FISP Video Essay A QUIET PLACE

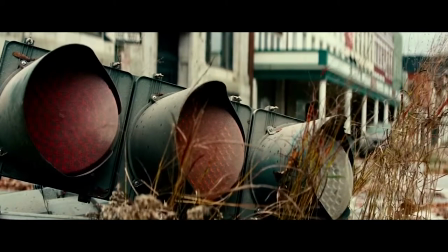A quiet place is everything you would feel in an environment devoid of sound.
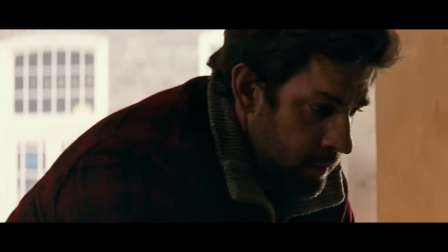It makes the audience self-aware and on edge, amplifying the worth of every single sound in the mix.
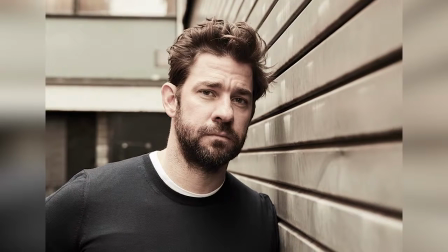Directed by John Krasinski, A Quiet Place is an American post-apocalyptic horror film made in 2018.
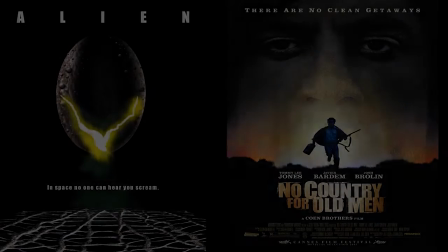Inspired by films such as Alien and No Country for Old Men,
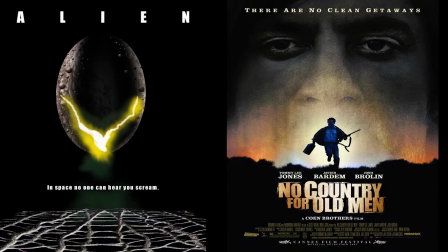A Quiet Place offers incredible moments of tension, which are created through the use of sound design.
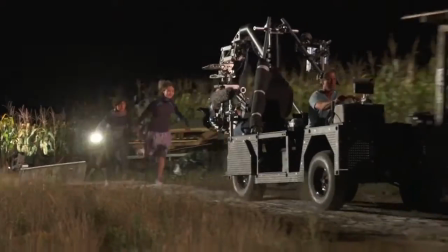The film was nominated for and won many awards, including the Hollywood Sound Award, Best Sound, Editing and Mixing, and more.
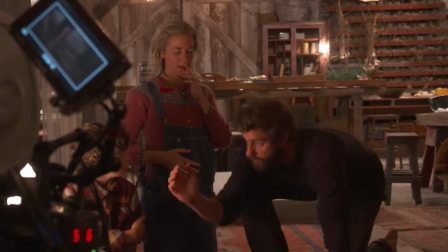In this video essay, I will be analyzing a scene from the movie in which Evelyn Abbott,
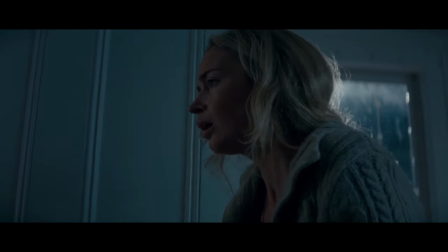played by Emily Blunt, is trapped in her house with an alien creature, which is blind but extremely sensitive towards sound.
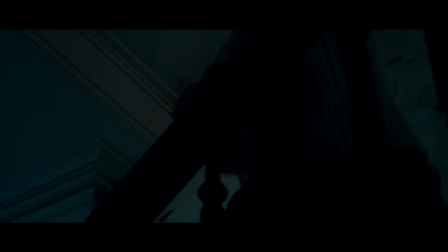The sequence starts with muted footsteps coming down the stairs with simple layers of night ambience, such as crickets.
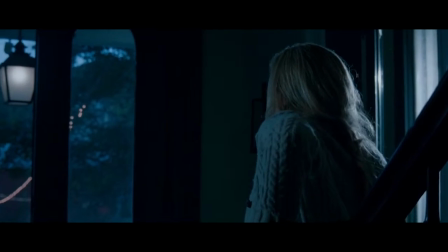It is interesting to note that no single animal or insect sound can be heard
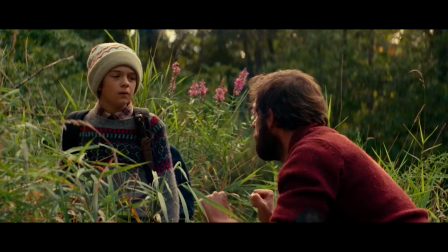in the film due to the fact that they would immediately be killed if they disturb the silence.
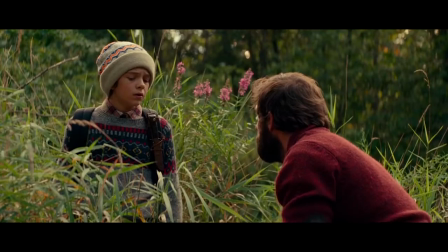If they are in a group, however, the combined sound creates a filter the alien creatures mostly ignore.
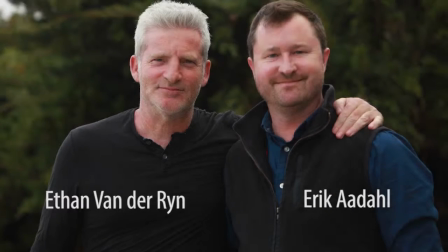Simple, yet creative details like this were implemented throughout the film by the two sound supervisors Eric Adal and Ethan Van der Ryn.
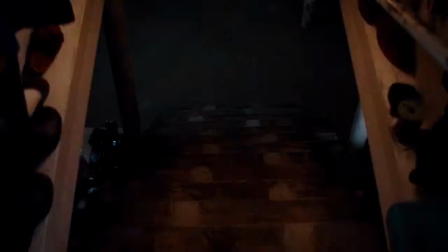The music continues to swell until Evelyn steps on a loose nail while going to the basement.
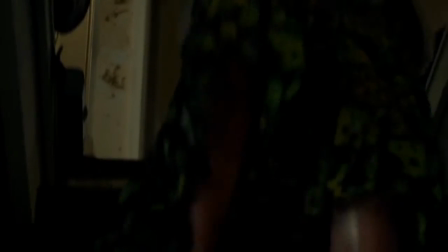The mix is suddenly halted for a brief moment.
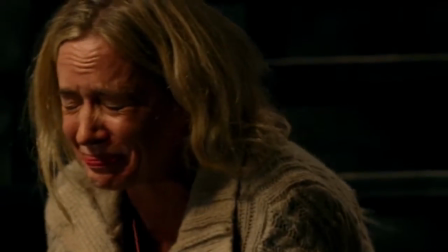As if Evelyn's cry in pain was not enough, she drops a picture frame which she was carrying, and it makes an awful shattering sound.
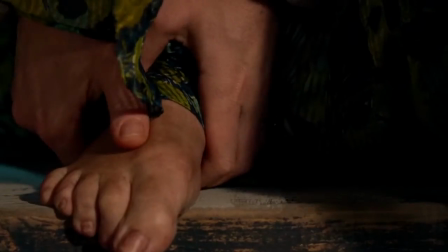The impact of this is also symbolized with the bass piano tone, in sync to the picture frame's destruction.
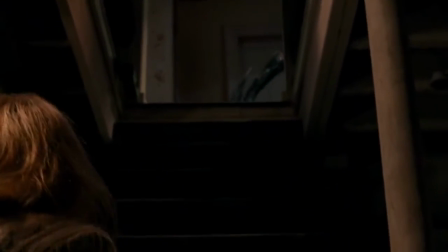After she tries to suppress her pain, a sharp scream disrupts the quiet atmosphere as we see the creature has indeed hurt Evelyn.
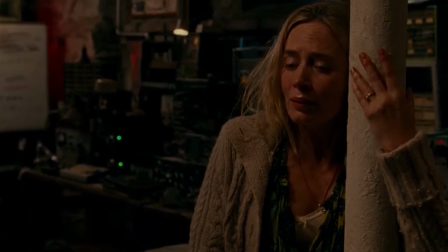The creature sounds created for the film also ran through changes throughout the production.
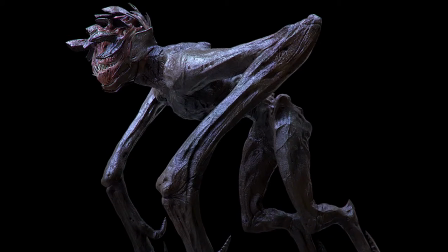At first, they sounded much more high-pitched, almost like fingernails scratching a chalkboard.
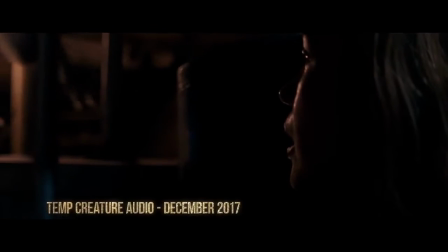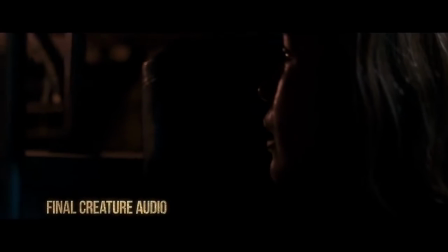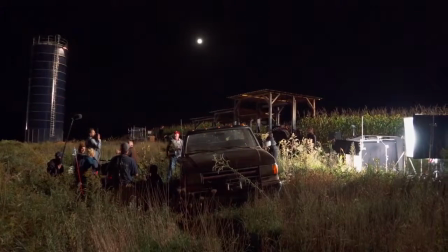Producer Brad Fuller says that they reached the decision that these creatures like the silent world, and they shouldn't make a lot of noise themselves.
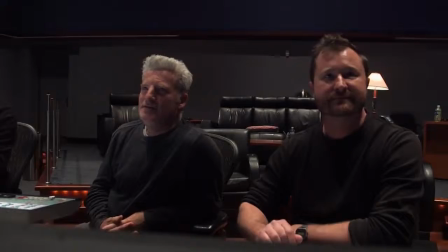While I personally do not think that the unreleased sounds are bad, I do think the final version is a bit more foreboding.
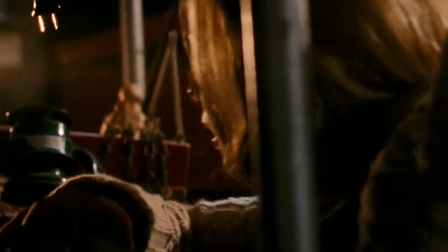After this point, the music is reintroduced and begins to build up tension as our character tries to come up with a plan.
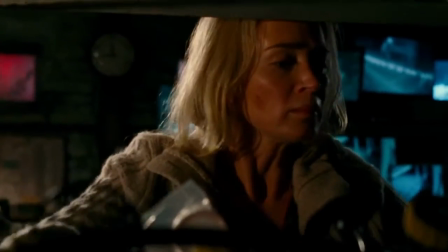As Evelyn paces around the room, her footsteps are muted because there's a layer of sand that rests on the floor.
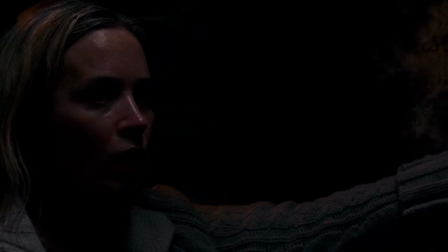A kitchen counter starts ticking quietly in the mix, panned mostly to the left side.
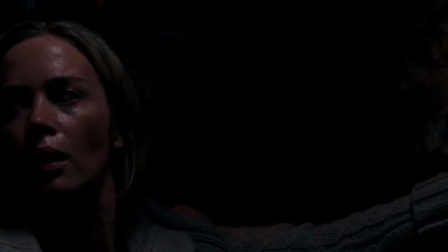Bassy, heavy footsteps can be heard as the creature comes down to the basement.
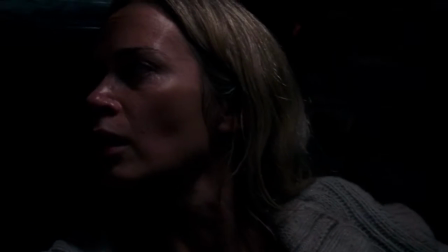These sounds cause the ticking timer to be crushed in the mix,
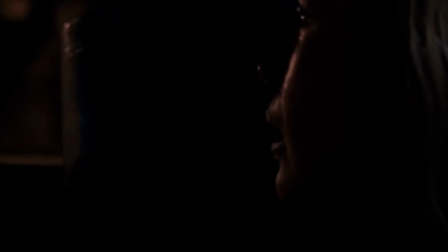again pointing towards the fact that the creature must be able to distinguish the desired sound source from the background noise.
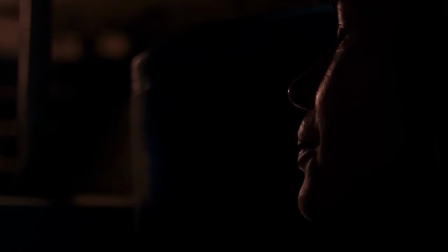The creature's footsteps are some of the best footsteps I have personally heard. They sound so organic and menacing, conveys everything we need to know about them.
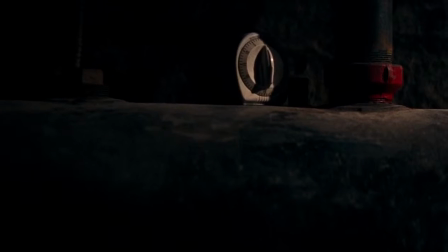When the creature finally stops, it removes parts of its outer shell to reveal its ear canal.
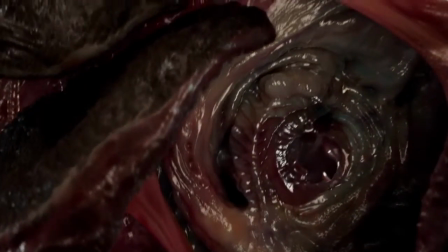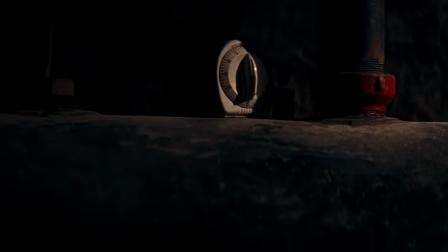This is one of the sound perspectives found in the film. The sound is mixed in such a way that it puts us in the character's head and lets us hear things from their perspective.
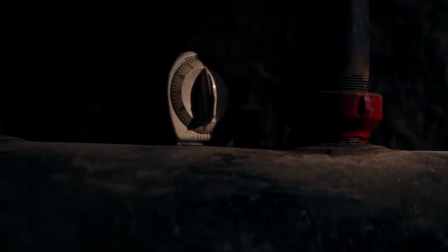Eric Adal and Ethan Van der Ryn have achieved this by drowning out all sounds except for the ticking timer and giving it more presence.
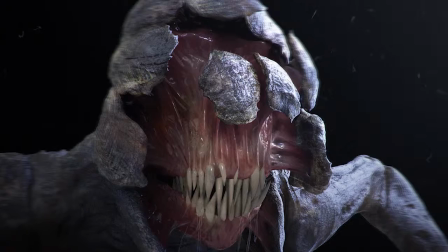The timer is also panned to the left as the creature is listening to it with its left ear. The creatures in the film use echolocation, also called a biosonar, to move and hunt.
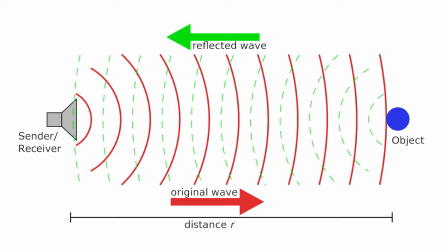This opens a world of possibilities for storytelling through sound design.
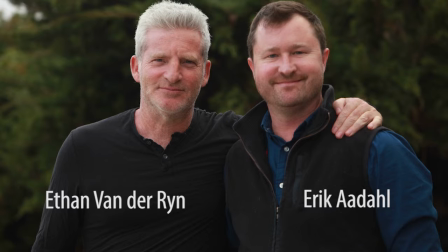Supervising sound editors Adal and Van der Ryn said they were inspired by animal echolocation, such as that employed by bats.